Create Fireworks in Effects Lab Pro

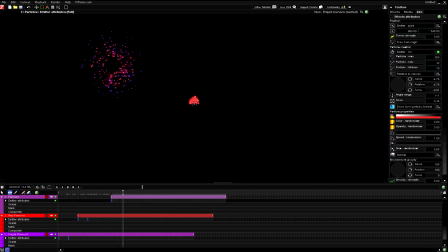And we're going to go about 4 or 5 frames in and turn off the emitter. And what this will do is create a smaller firework, just kind of explodes like that.
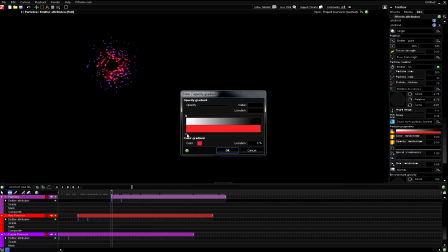So all that's left to do is kind of adjust the color here. This one we're going to make it, how about we do a green, kind of a green, or we'll do a blue to a green.
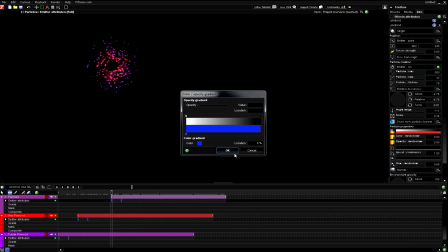So get good blue color there, and we'll go to about a kind of a green, a greenish kind of teal color. And this will be our effect, just like that.
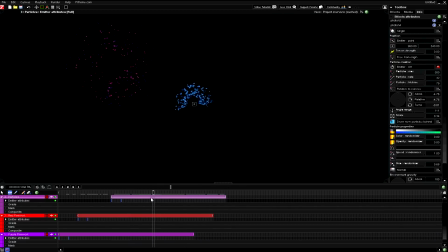So that looks kind of cool. We'll just actually position that just a little bit more. And then we'll go down to the emitter, move this up into the top corner here. Oh, wrong keyframe. Just go ahead, delete that keyframe.
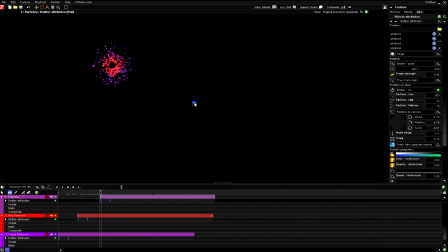Go back to keyframe 1 for that effect, the emitter, and we'll just move the firework up there. And this is our effect so far. Looks pretty cool.
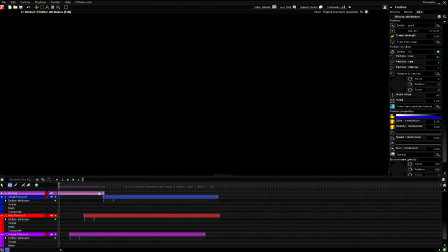Okay, so now one other thing that I wanted to show you guys how to do is to add kind of like a rocket effect where you'd see, here we'll go ahead and turn that on, where you'd see this kind of like rocket type thing going up and then bursting into that smaller firework up at the top there. And the way that was accomplished was, we're just going to close these,
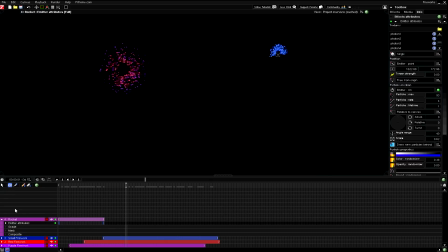was just by changing some of the emitter attributes, just the way we did with some of the particle, with the particle engine. So all we did was we dragged the particle engine onto the timeline, or onto the canvas, and we added some of the same kind of textures that we had used the last time, some of the photons and sparkle.
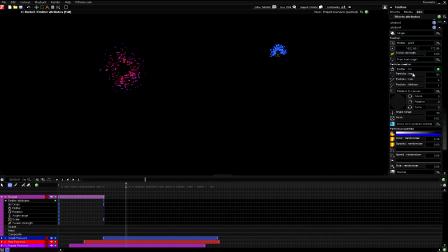And what we came down and did was change the particle max to only about 90, 93, and we changed the rate to 4, and then the width down to 1, which kind of gives it this kind of a look here, where it's kind of like a pulsating kind of rocket kind of light thing.
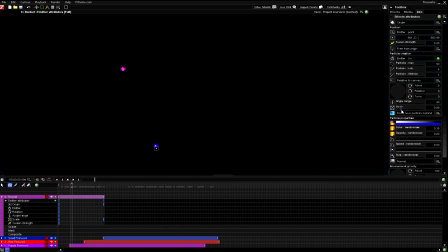So that's kind of what we did there. And all we did was at the beginning here, we had the scale set at 1, so that it looked closer to you, because it is, it's down at the ground, just off the edge of the canvas there,
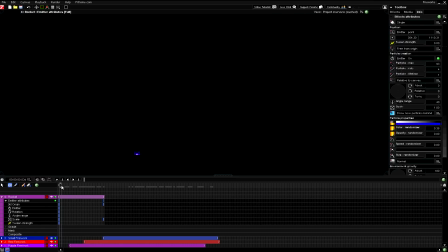as you can see, comes there. And then as the effect progresses, it's moving like an animation, motion tween thing, and the scale is changing to about a 0.6, where it'll look farther away, like it's actually up inside, like up in the night sky there, as it's moving away from you.
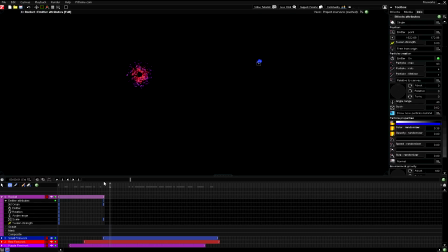And then the next frame is where it begins to burst into the firework there. Some of the other things we did, we kind of changed it. We changed the colors just a little bit. We did from this little purplish blue up to like the bright blue that matched our small firework there.
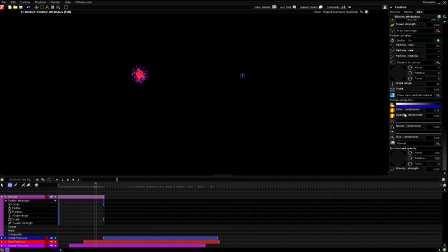And we adjusted the color randomizer to about 0.38, which kind of gives it that kind of effect where it's changing between like a shimmering purple and blue. And yeah, that's basically all we did to make that kind of thing.
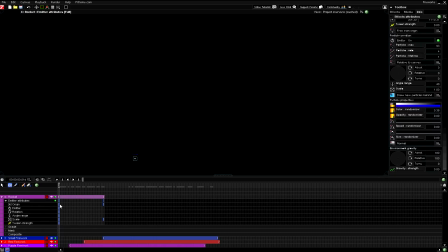We also changed the origin there, the first keyframe, the first frame of the firework effect. We have the origin is right there down at the bottom of the canvas, and at the end there, it's been tweened and animated just so that it's up at the end there, which is done just by like,
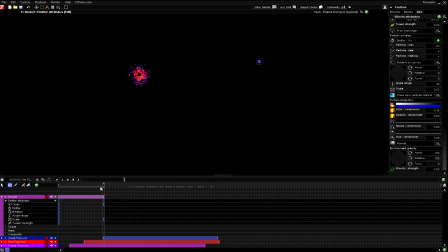dragging it and then just dropping it in place to line up with the bursting firework effect. So that's basically how you make fireworks. Hopefully you've learned something about the particle engine, and just in time for the 4th of July, enjoy the holiday.